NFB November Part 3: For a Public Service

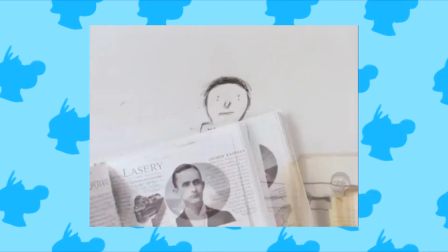12:21 This one kid has had enough, and he throws down the gauntlet,
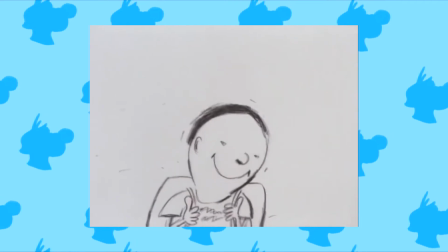12:25 and he lays the rhetorical smackdown on all of these tools, and, uh,
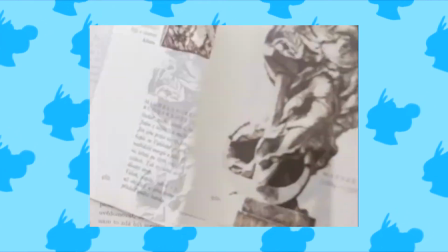12:32 you know, his struggle is amplified as soon as the machines start to fight back.
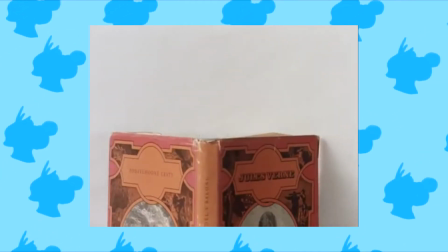12:38 The balance between traditional and stop motion is made masterfully over here,
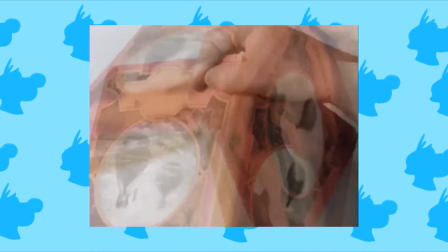12:46 and of course because there's a divide in techniques made through alignment,
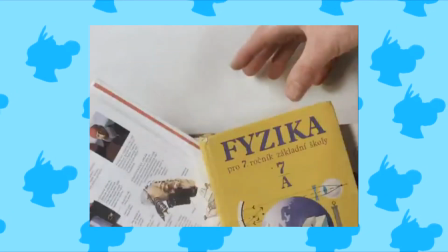12:52 good vs evil, it makes the use of both techniques more dramatic.
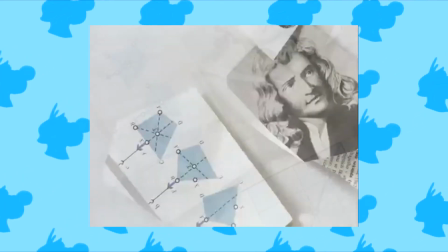13:00 Obviously, all of these cold mechanical tools are rendered in stop motion, and they are antagonistic.
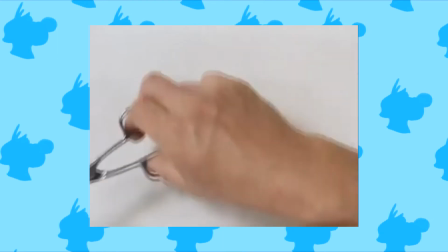13:08 And they can literally cut up this kid on paper, if they so choose.
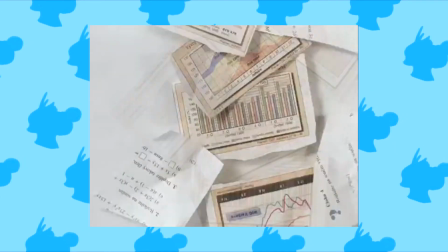13:14 And it represents the main tone of the film well.
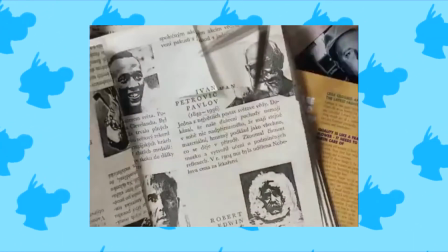13:21 It's a message that is still very true to life, and can imply in spades today. and it is a it's
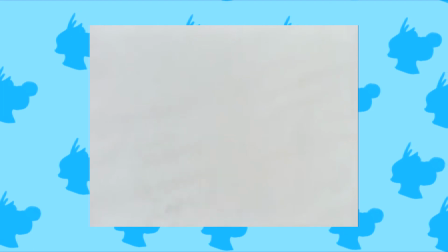13:30 a very challenging film in general very well done it's
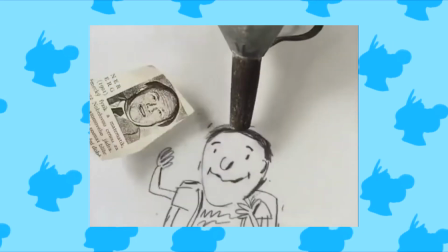13:34 a very powerful piece and it has a very different style
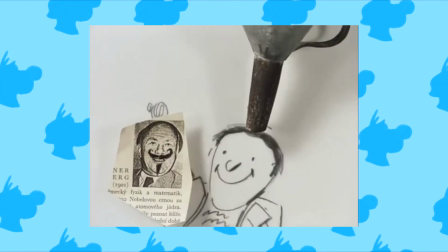13:40 whether emotionally or visually that i think can be tapped into it's uh
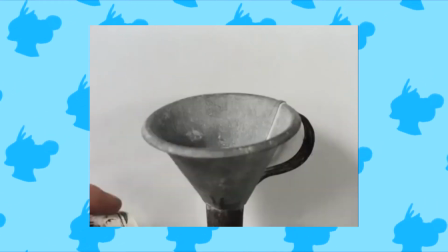13:47 it's very different but it also contributes to its ultimate success
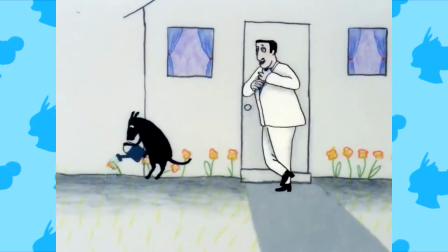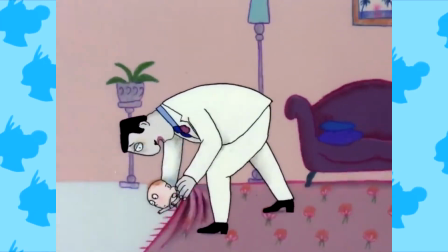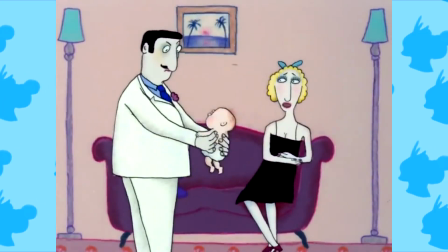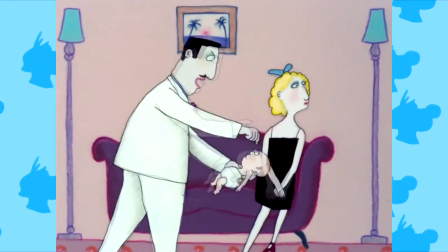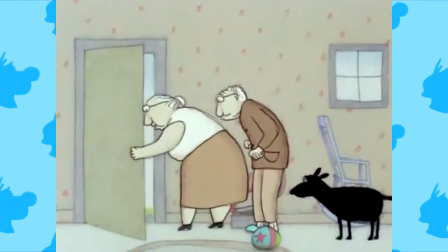14:20 This last film is a very special one. perhaps the most famous one of this whole
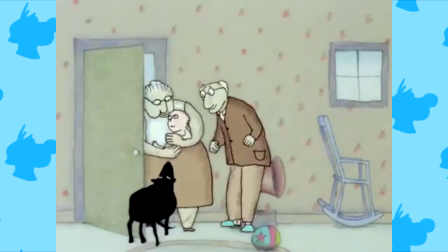14:27 list it was also made in collaboration with unicef but it was made to celebrate their
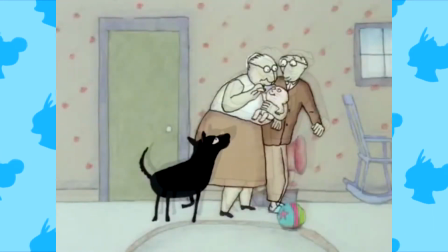14:33 declaration of children's rights and also made to celebrate the year of the child in
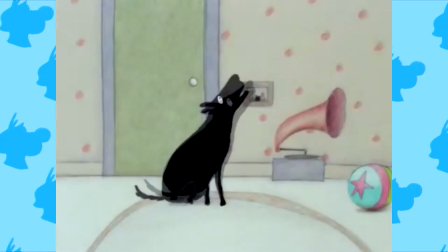14:39 1979 it is called every child and uh
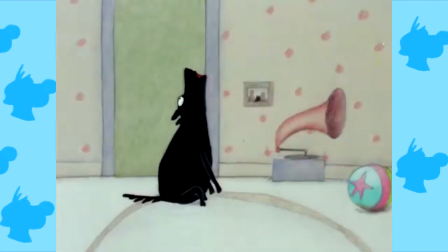14:45 with eugene fedorenko and David Lamb at the helm. It won an Emmy.
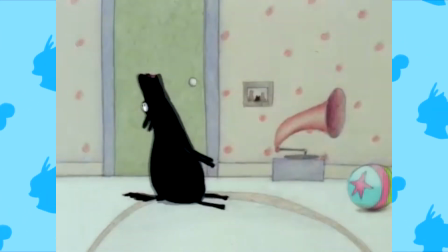14:52 It is a very, very well-known film at this point, but I'm gonna shed some light on it anyway.
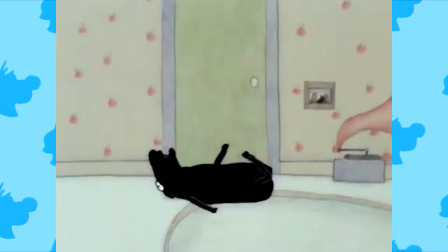15:01 The protagonist at the center of this film is an itty-bitty baby,
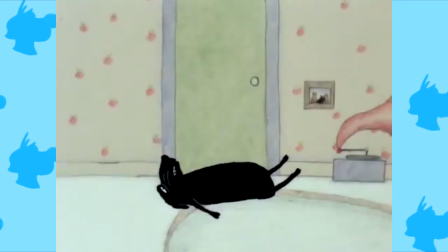15:07 and this baby is constantly being tossed around from person to person,
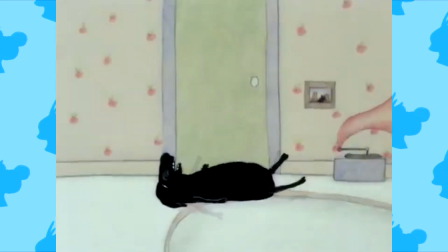15:13 who wants to take care of it, but for some reason cannot and will not.
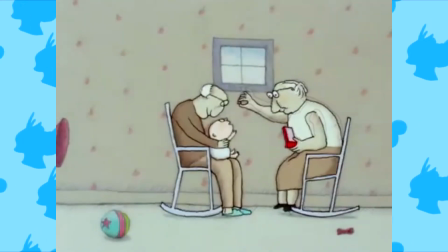15:19 So, you know,
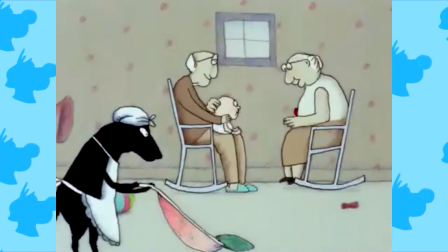15:21 we just follow its journey all around this crowd of people and see where it eventually ends up.
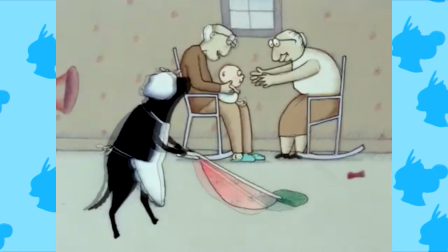15:30 This film was made, the soundtrack was basically entirely recorded just with a pair of
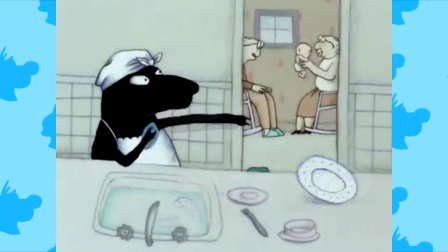15:38 multimedia sound artists and one baby and
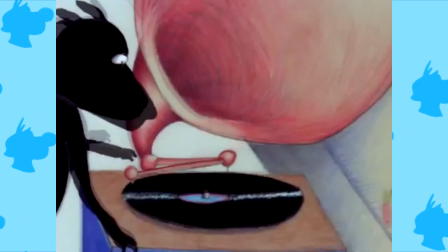15:44 together they illustrate this full story of this child and its journey to find a home
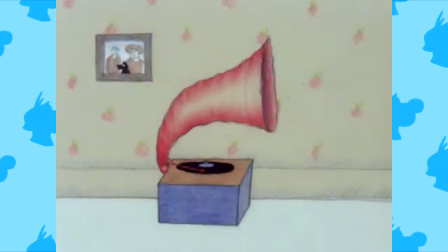15:51 and a place to exist it's uh the film itself is pretty humorous in tone it doesn't
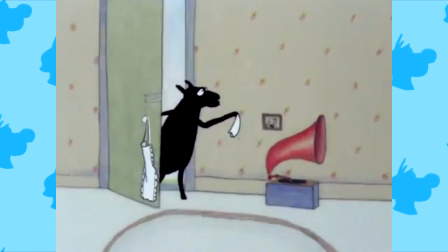15:59 ever really drag or have dramatic theming but the the message
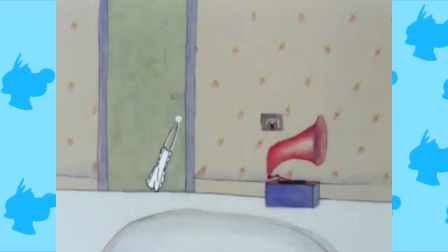16:05 itself is pretty impactful of course because this is funneled through a small child and
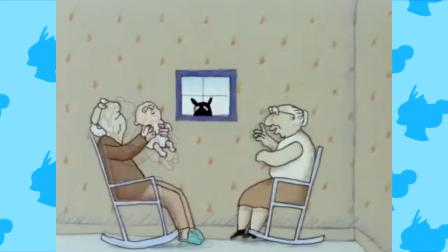16:13 of course its struggle to find a real home is is challenging for a lot of people